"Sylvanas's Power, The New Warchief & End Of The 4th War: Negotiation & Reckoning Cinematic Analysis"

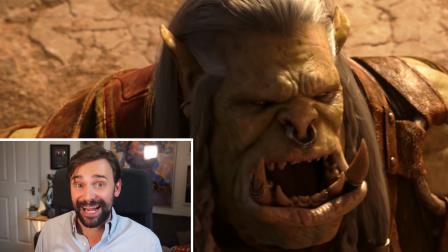[20:41]
It's also, of course, quite a lot like the Wrathgate cinematic, as Bolvar and, yes,
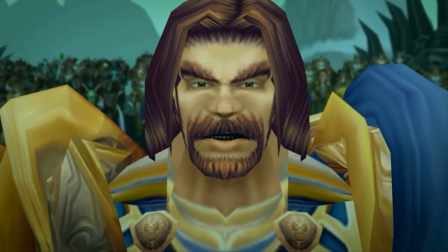[20:47]
young Saurfang stand outside the gates of Icecrown with a combined
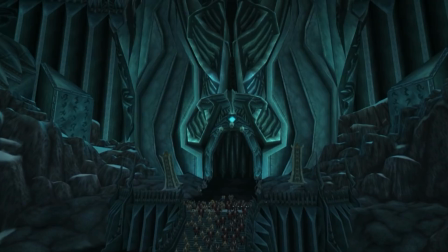[20:52]
Horde and Alliance army and demand that he face them to answer for his crimes.
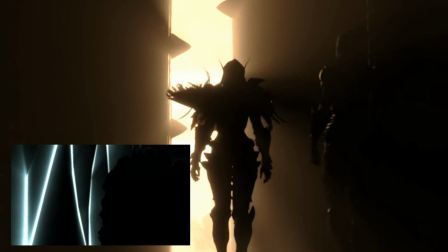[20:57]
And honestly, if you don't think the way the gates open and Sylvanas steps into the light is a direct callback to that cinematic, then I don't know what to tell you.
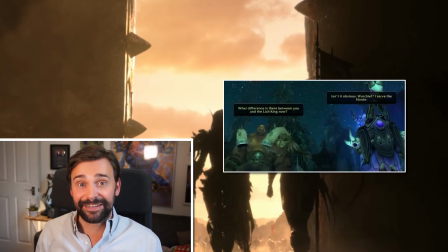[21:06]
What difference is there between you and the Lich King now? Garrosh asked the Banshee in Silverpine many years ago. Isn't it obvious? She replied. I serve the Horde. Well, that was then. Now, the Horde serves Sylvanas. So what's the difference now?
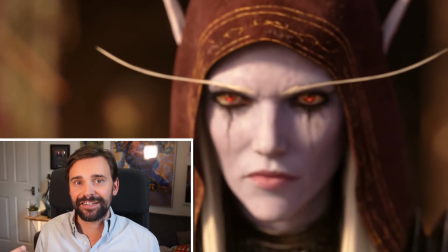[21:23]
I absolutely love how Sylvanas steps into focus here.
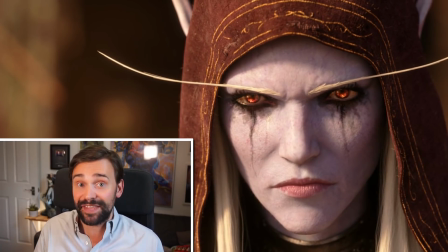[21:28]
A character that many have complained has been apart from a lot of the action this expansion, despite her overshadowing presence, tantalizingly distant and just out of reach and unknowable, stepping into focus for this showdown.
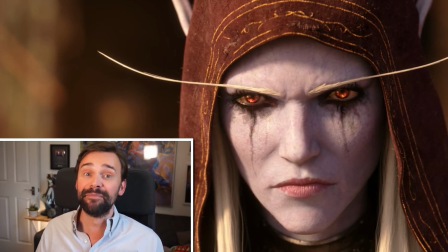[21:41]
It's really good. And with these cinematics, you can't just say, oh, the animation here is really good every time that there's some good animation, because you'd never stop. But Sylvanas' facial expressions in this whole film are just exquisitely rendered and deserve to be highlighted, I think.
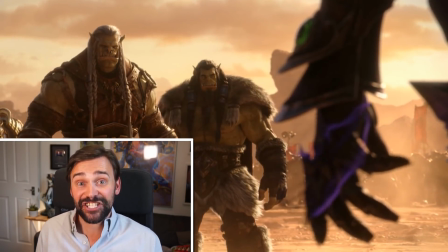[21:56]
And as she closes her literally ironclad fist,
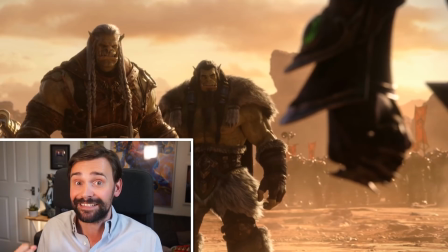[22:00]
the Iron Fist obviously being symbolically most often associated with cruel dictatorships, in preparation to crush this rebellion, is it me?
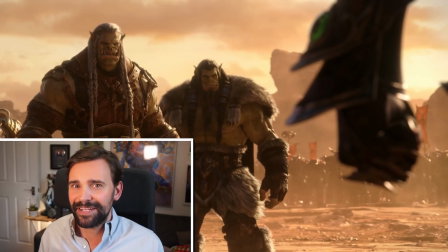[22:08]
Or are there faint whispers emanating from the dark energy swirling around that Iron Fist?
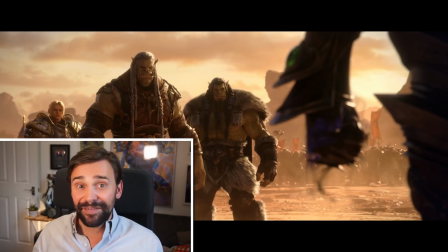[22:14] A traitor leading traitors.
I love how this shot is framed with the Alliance army behind Anduin and the Horde troops behind Thrall, and an orc and a blue-skinned elf facing off in a sun-setting Durotar.
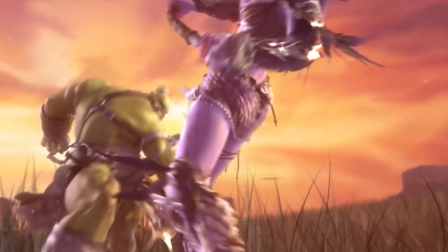[22:28]
Where have we seen that before? The original WoW trailer, back at the very start, the cycle of hatred repeating itself once again,
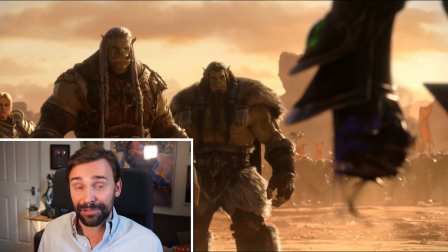[22:36]
and it's that hatred that Saurfang plays on to convince Sylvanas to take up the challenge.
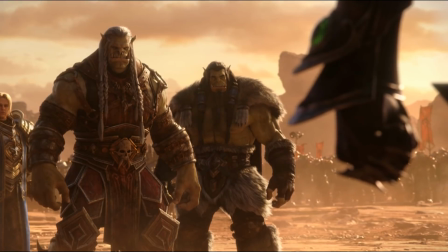[22:41] Why should I accept your challenge? You want to make me suffer.
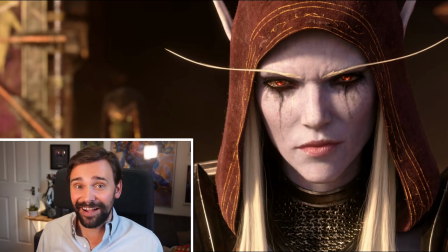[22:50]
And look, she doesn't even care that she's getting played here. The faint smile on her lips showing that, yeah, that's exactly what she wants. And you know, maybe that is Sylvanas' weakness.
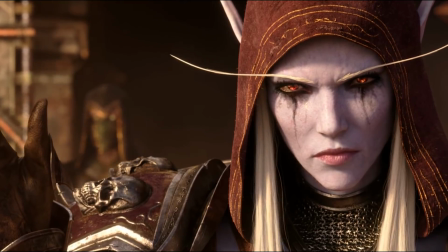[23:01]
Her cruelty, as she signals her standard bearer, hereafter referred to by her rightful name of Banner Bay, to formally accept.
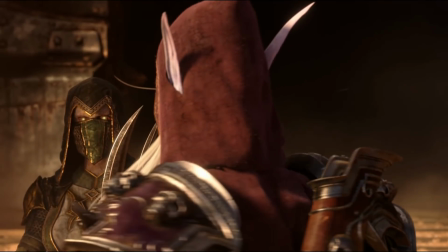[23:09]
As Banner Bay hands Sylvanas her daggers, not Xalatath, as some people think. Who knows where that thing is right now? It seems that she was very prepared for all of this.
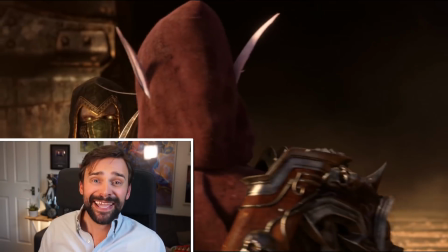[23:19]
Maybe she expected it. And by the way, I love how Saurfang has rocked up to this battle unarmed.
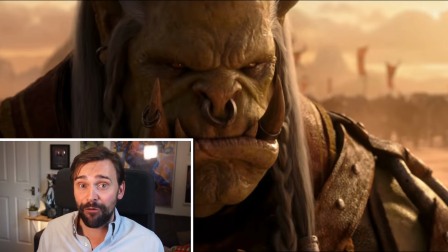[23:25]
I mean, I know his unarmed skill probably is maxed out because he's been about since vanilla, but still, that is ballsy.
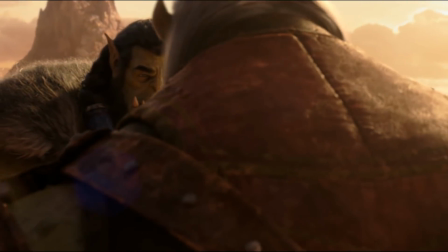[23:31]
Thrall gives him his new axe that he only just made on the ground and warns him.
Brother, you cannot win.
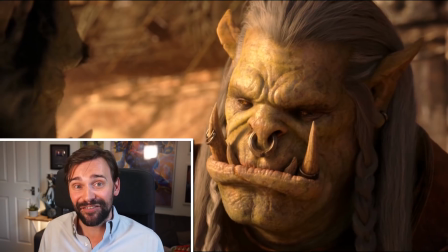[23:37]
But as Saurfang explains with another fatherly shoulder grab, it's not about winning.
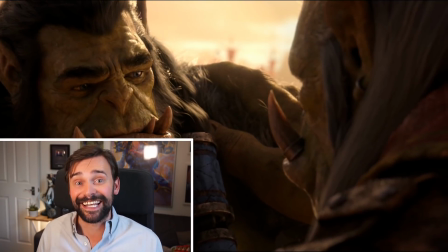[23:43]
It's about not hiding, about being seen and forcing Sylvanas to be seen, as we shall see.
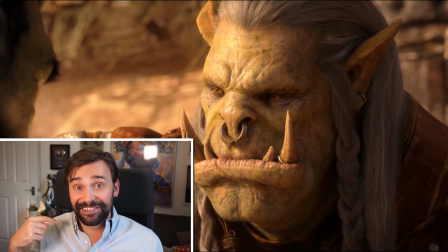[23:52]
Saurfang still spitting out straight facts and life lessons here right at the very end.
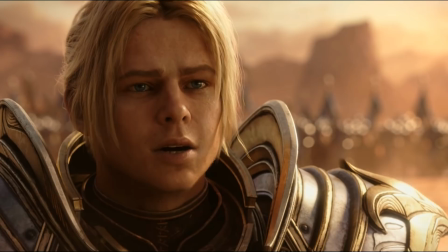[23:59] I set you on this path.
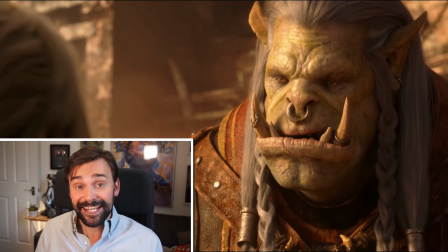[24:02]
And these, well, what feel like goodbyes, continue as Anduin steps up and symbolically hands Saurfang Charlemagne,
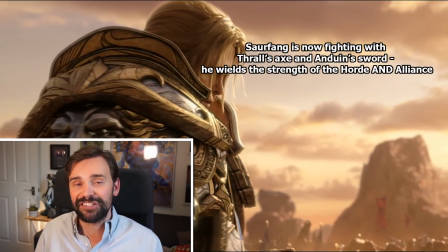[24:09]
an iconic weapon wielded by 2 generations of Alliance kings.
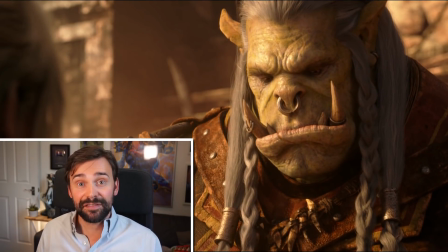[24:14]
Anduin lends it to the old orc for protection. He wasn't there to help his own father in his final battle on the Broken Shore. Maybe he can have some influence here.
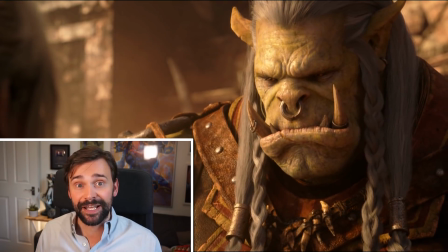[24:23]
And Saurfang recognizes the importance of this, nods in appreciation, and then my favourite moment in this whole cinematic,
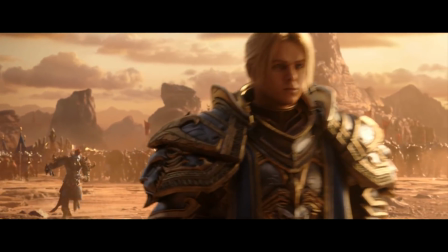[24:31]
as Saurfang steps almost heavily, resigned, wearily out of frame, Zappy Boy comes running into shot,
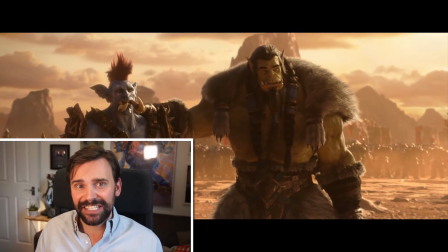[24:38]
young, quick, scared. Every exit
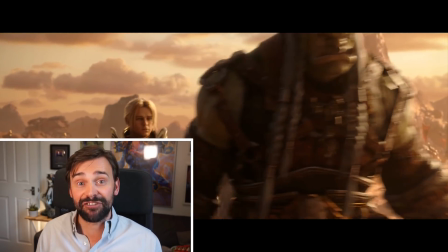[24:42]
is also an entrance, after all, as the older generation walk off stage, so the youth is ready to enter.
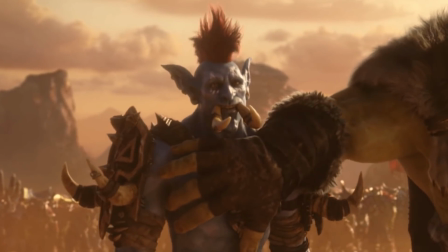[24:49]
Also, the look of helplessness on Zekhan's face here is heartbreaking, and I can't even.
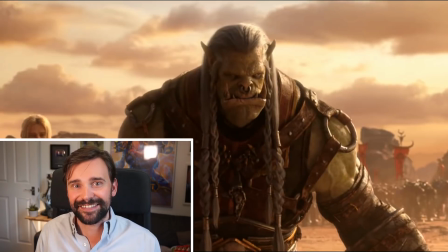[24:53]
Almost under his breath, Saurfang says, "Let it be finished.
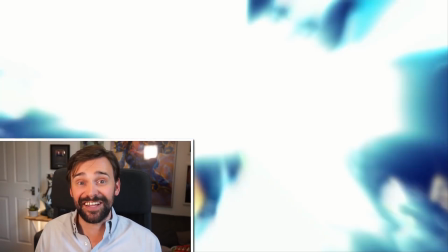[24:59] Let it be finished!"
The same words his own son, Dranosh Saurfang, uttered as he charged Arthas at the Wrathgate.
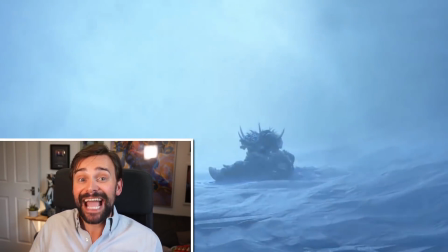[25:07]
And no spoilers, but we know how that ended for him, even if we haven't seen the Wrathgate, because we were reminded in Old Soldier.
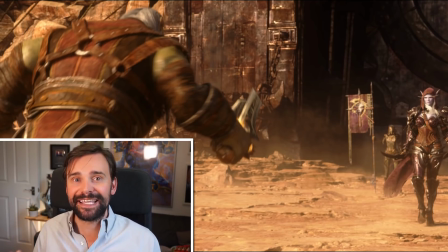[25:15]
And so this climactic battle begins. And okay, when I was in drama school, I had this amazing fight teacher who always said there should never be a fight in a play or a film just because fights are cool, although they are cool.
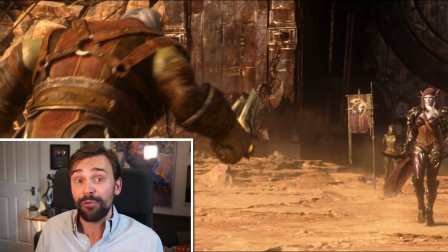[25:27]
They should tell a story, and the fight itself should be able to tell that story without any extra dialogue, and that is exactly what happens here. As Saurfang goes all in for a straight execute, Sylvanas amazingly, impossibly
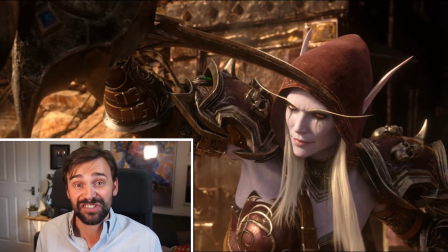[25:43]
blocks the giant orc's swing with a single dagger. And seriously, the amount of comments that I've read criticizing this that said things like, "Oh, that is totally unbelievable. There is no way that Sylvanas should be that strong. This is terrible writing." But fam, that is exactly the point.
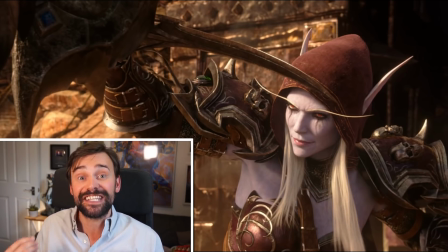[26:01]
She shouldn't be that strong. The fact that she is not just a surprise, it's a reveal. As she looks up and smiles, it's the acknowledgement she knows something that we don't. She knows where this strength, where this power is coming from. We don't.
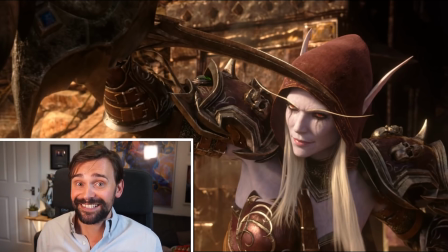[26:18]
And in a fight to the death between two characters, that is suddenly a very unnerving revelation to see.
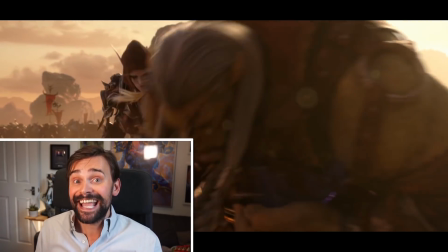[26:25]
And indeed, the Banshee Queen then proceeds to basically effortlessly kick Saurfang's ass,
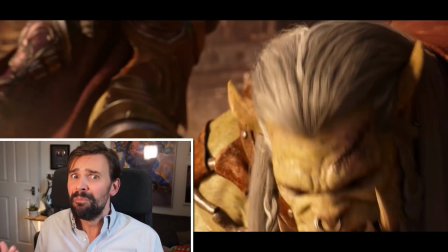[26:31]
just as Thrall had predicted, but like more so with these cool shadowy blades.
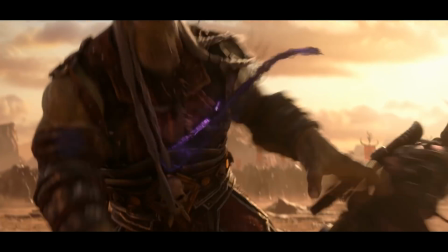[26:36]
To me, it brought to mind the fight in Troy with its overhead shots, or Rob Roy,
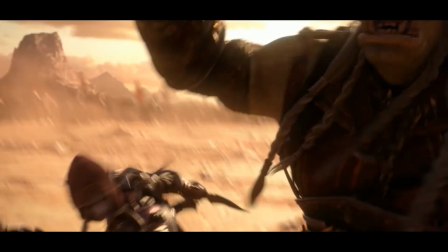[26:41]
where the more nimble Tim Roth is essentially just dancing around the more powerful Liam Neeson.
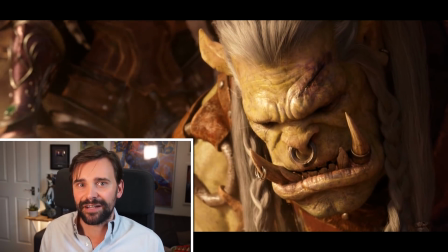[26:45]
And this might just be a trick of the brilliant animation, but as Sylvanas casually kneels to the prone Saurfang's level,
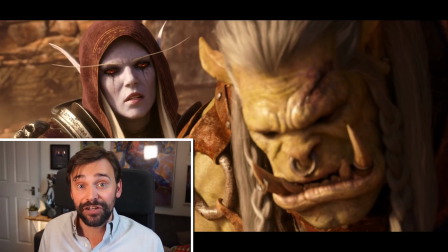[26:52]
there seems to be a genuine hurt on her face as she says, I trusted you.
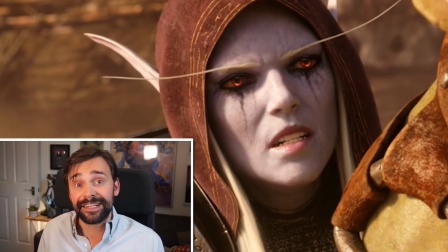[26:58]
I believe her. She trusted her best general to give his all for the Warchief. She trusted him to kill Malfurion when he was prone and dying, just like Saurfang is now. This time, she'll make sure she finishes the job herself, but not before making him suffer as much as possible,
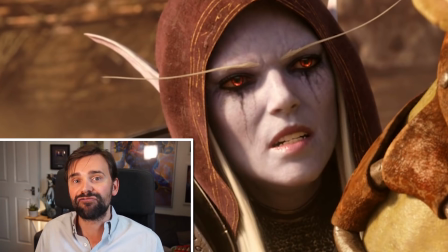[27:16]
telling him that he let down all of the rebels that believed in him, just as he did her. And again, her cruelty is her weakness, because as she says, And so did they.
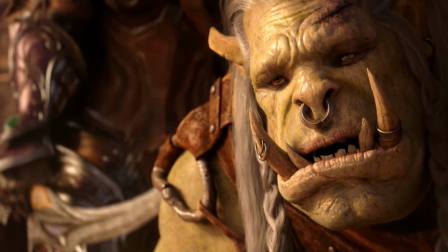[27:29]
Saurfang looks at Zekhan, and he knows that Sylvanas is wrong.
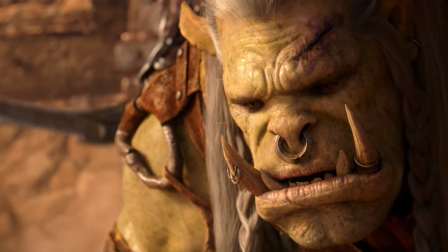[27:33]
As he looks at the young troll who rescued him from the darkness on the eve of the battle for Lordaeron,
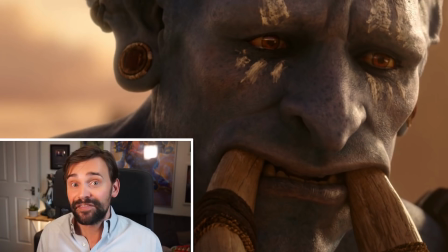[27:39]
Saurfang knows that hope doesn't die, that the new generation brings with it a whole new energy, a new moral integrity and righteousness. Saurfang has seen the future of the Horde, and he knows that it is good.
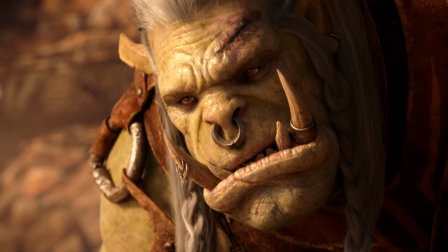[27:53]
And thus begins his final triumphant tirade.
You cannot kill hope.
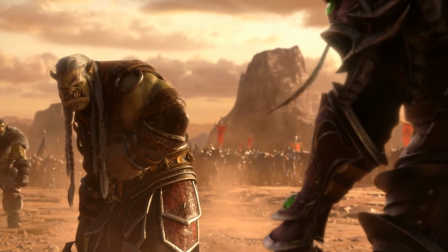[28:03] You tried at Teldrassil. You failed. Hope remains.
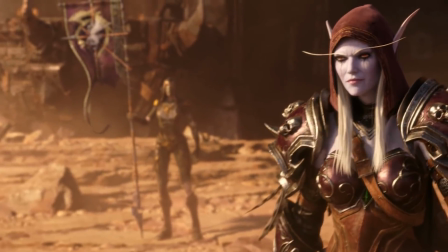[28:10] You set us to kill each other at Lordaeron. You failed.
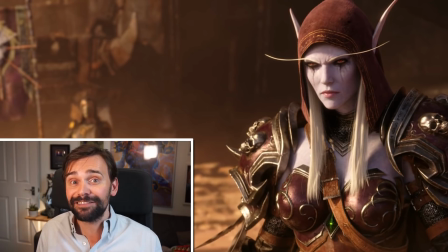[28:15]
And as he speaks his truth, Sylvanas' smile turns into a hateful grimace, and his blows seem to carry more weight.
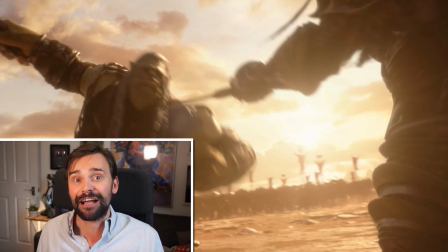[28:22]
I mean, yes, he's just respect on the fly from fury to arms, but more than that, he is now fighting with the certainty that whatever happens here, the Horde is already the winner.
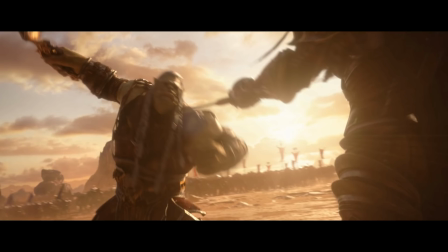[28:31]
As he fights, you see the banners of the Horde and Alliance at his back. He is fighting for both of those factions right now.
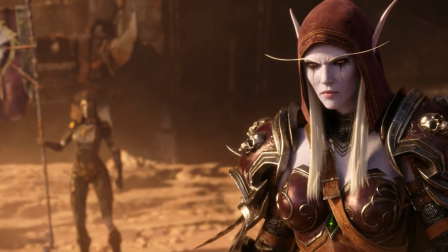[28:37]
Behind Sylvanas is only the flag of the Forsaken. She is fighting for herself.
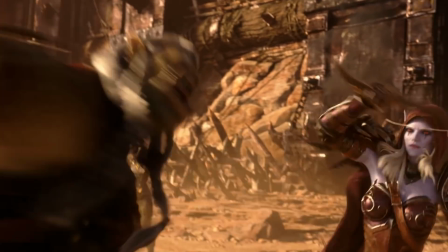[28:42] You just keep failing. The Horde will endure.
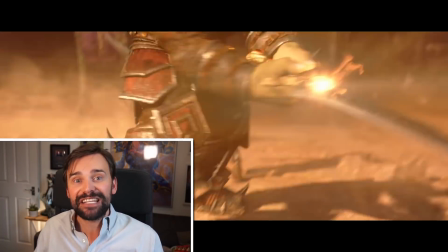[28:49] The Horde is strong.
And as Sylvanas parries another of his blows, this outrageous moment where Charlemagne splits.